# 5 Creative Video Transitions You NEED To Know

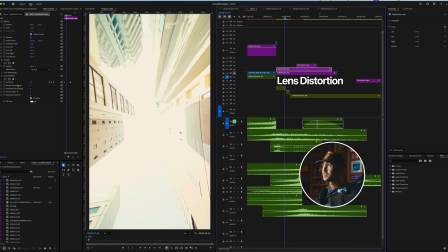4:08 The lens distortion, this is with it, and then this is without the lens distortion.
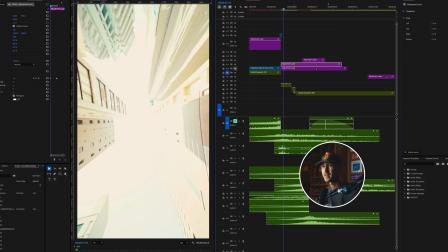4:16 Super simple, and just a variety of different effects that add to this cool sort of landing transition.
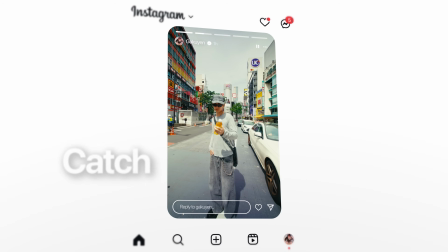4:22 Up next is another creative use of rotoscoping. I like to call this one the catch, and I've done a bunch of different tutorials on this on my Instagram.
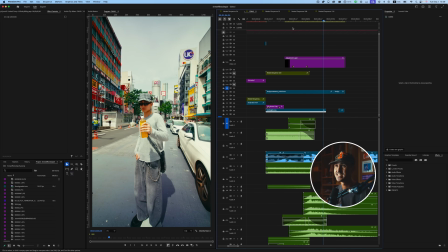4:28 But basically what I've done here is I've basically just rotoscoped out this lemon tea here, and I'm having Cody act like he's catching it.
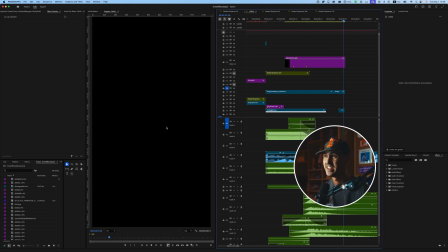4:35 And it's a really simple, fun transition that you can add into your edits. Okay, so for this transition, you're basically gonna need 3 clips.
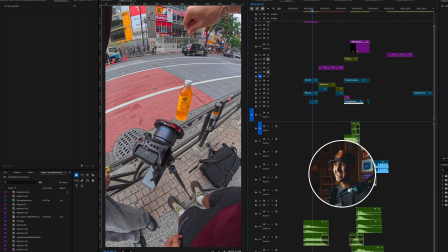4:42 The first clip is you're gonna need you could use like fishing wire, you could use, I use dental focus loss in this particular scene where basically I've shot with a wide lens, almost the same lens that I've shot the first clip with,
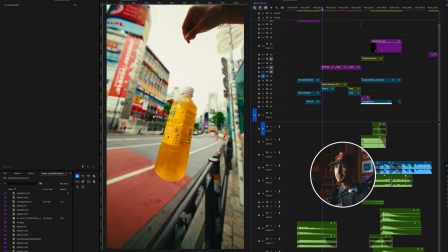4:53 and you just want like a clean plate, a raw clip of whatever you're gonna end up catching or the object that you're gonna animate. So in this case, we've got this lemon tea here and I've just rotated a couple different times.
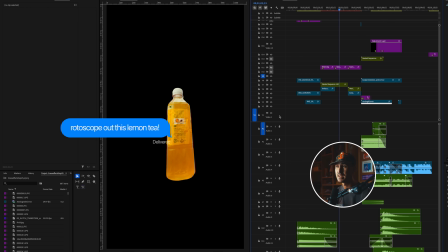5:02 Once you've got this raw clip, the next thing you're gonna do is again, rotoscope out this lemon tea, and you do this again in After Effects, you can do this Davinci, basically just gonna draw it out, and then you'll have like that clean plate of this rotating lemon.
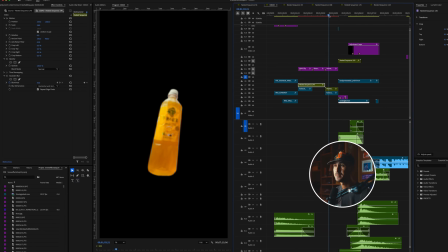5:16 Once you rotoscope this out, it's gonna look something like this. And then the final part of this whole thing is you need two clips.
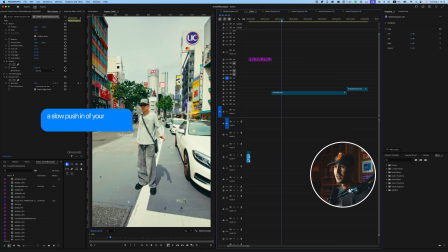5:21 The first clip that you're gonna need is basically a slow push-in of your subject acting like they're catching the actual item here.
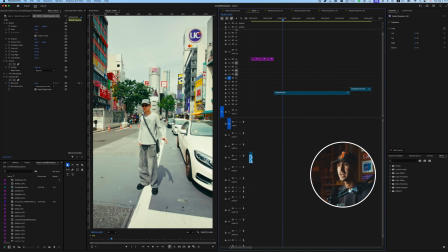5:29 And so basically what I've done here is just pushed in with my gimbal, and I've recorded Cody acting like he's catching this lemon tea.
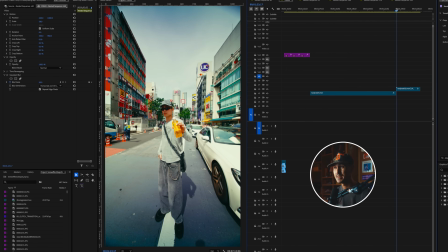5:36 And then the second clip is you're gonna need your subject in the same exact position to already have the lemon tea in their hand,
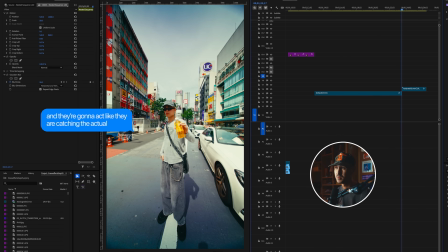5:42 and they're gonna act like they're catching the actual object. So here you're just acting like he's catching that lemon tea.
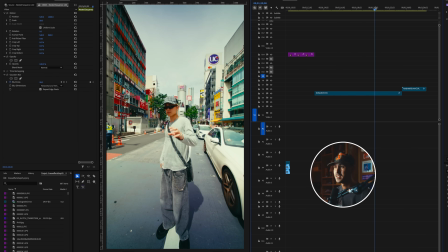5:47 A little bit of acting is required for this one. It's not too difficult, but basically we're gonna have him act like he's about to catch the lemon tea there,
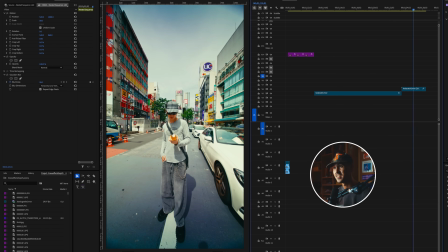5:56 and then the second clip, stay in the same position and acted like he had caught the lemon tea. Now the magic comes in between these two shots,
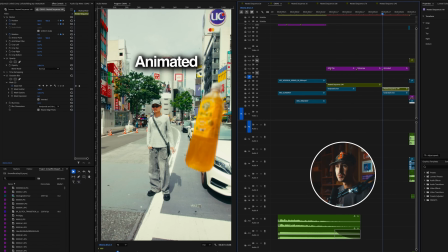6:03 and basically what we're gonna do now is we're gonna take your rotoscoped object, and basically what we're gonna do is animate it using keyframes.
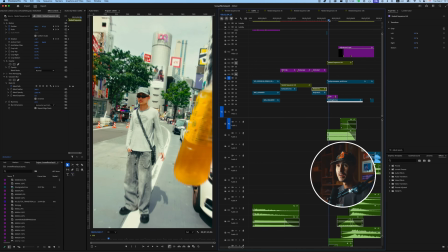6:10 So we want it here. What I've done is I've animated it from this location and add a little Gaussian blur,
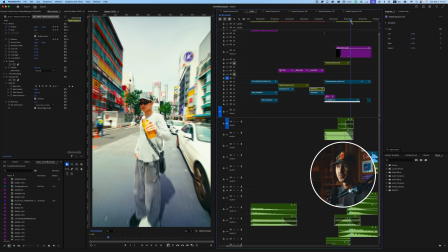6:17 and basically I'm just gonna rotate it into this point right here, which is where we're gonna do a match cut.
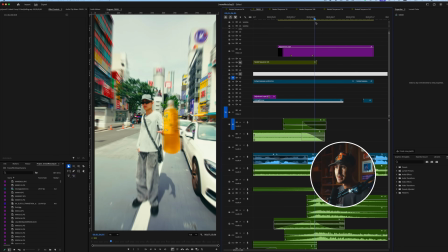6:25 And the match cut is between the two different clips. To spice it up, I've added a little bit of a speed ramp in between the two clips.
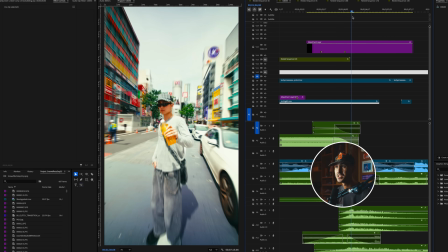6:31 As you can see here, these aren't exactly perfect clips because what I wanna do is I wanna basically blur the lines between the two clips.
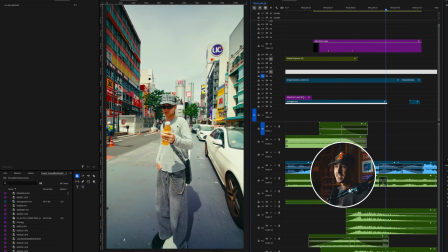6:40 And so we've got sort of a speed up motion here to the actual catching moment.
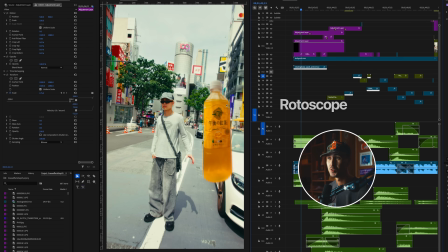6:45 Nothing super difficult on this one. Again, you're just rotoscoping out your item, and then you're animating it in between your two scenes, and you wanna get your two scenes as close as possible.
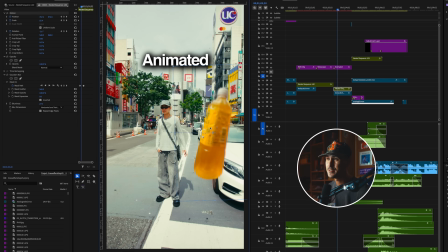6:55 Again, up to the catch and then the fake catch. You're basically gonna keyframe your lemon tea to start kind of like out of frame,
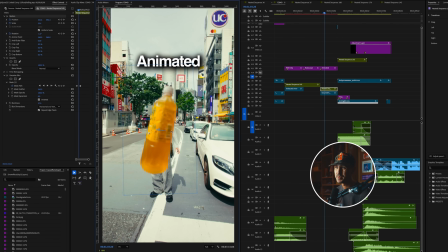7:02 and then it's gonna slowly, in both scale and position, end up next to his hand here.
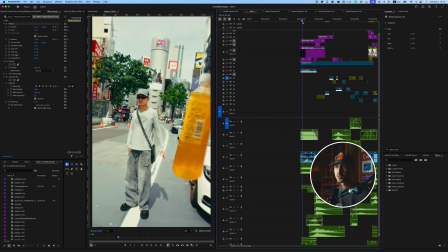7:07 As you can see in the final product where we've started sort of wide, it's just rotating naturally because that's the rotoscope that you did there.
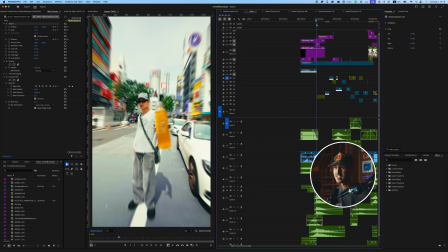7:14 And then you're just gonna slowly bring it as close as possible to this point and match the two scenes.
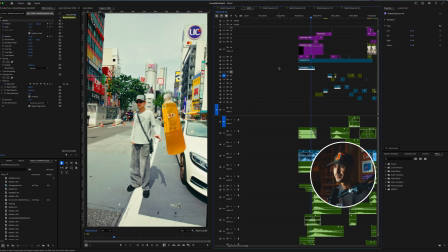7:20 And we've got a little flash here just to sell the transition a little bit more. Boom. The sound effects between this one and the first one are actually pretty similar.
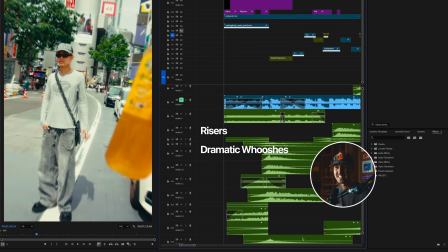7:27 You got some risers, you've got some dramatic whooshes, just layering different sound effects, mostly risers, whooshes, and dramatic hits.
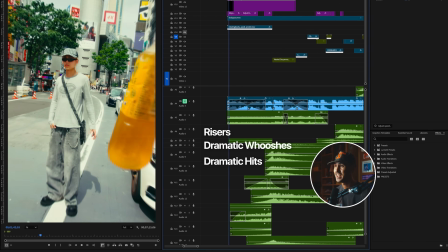7:34 And you get
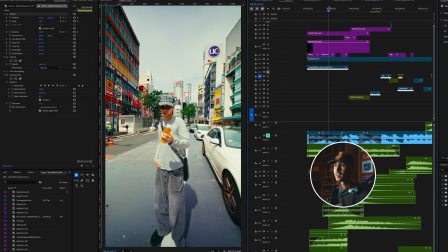7:39 something like that. Without music, it's a lot less satisfying.
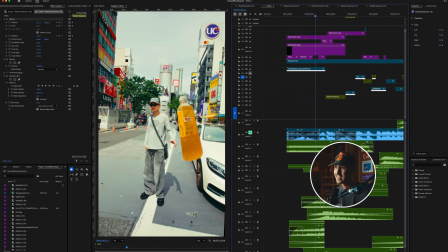7:46 But with that hit, that dramatic hit it there, the catch point really sells the effect. Before we hop into the next transition, let me talk about a creative tool that I've been using a lot in my projects that's recently been released by the sponsor of today's video, Artlist.
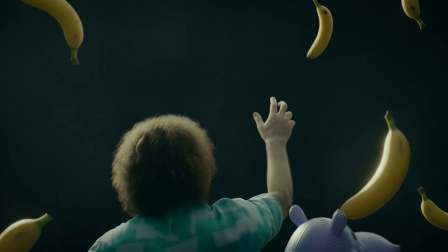7:58 So recently, you may have heard all the buzz about a new image model called Nano Banana, released by Google.
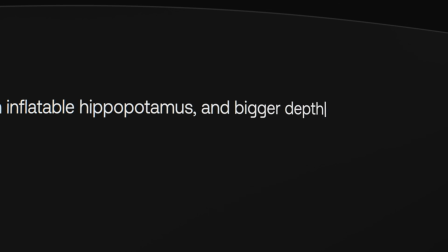8:05 What's been absolutely incredible is Artlist's AI image and video generator now
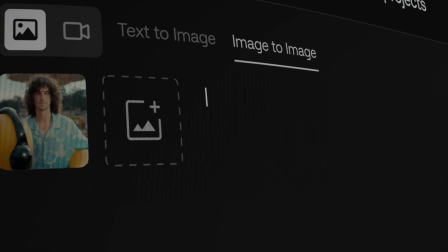8:09 incorporates the Nano Banana model to quickly generate images at a whole new level. Okay, cool, but how is this practical for you and me?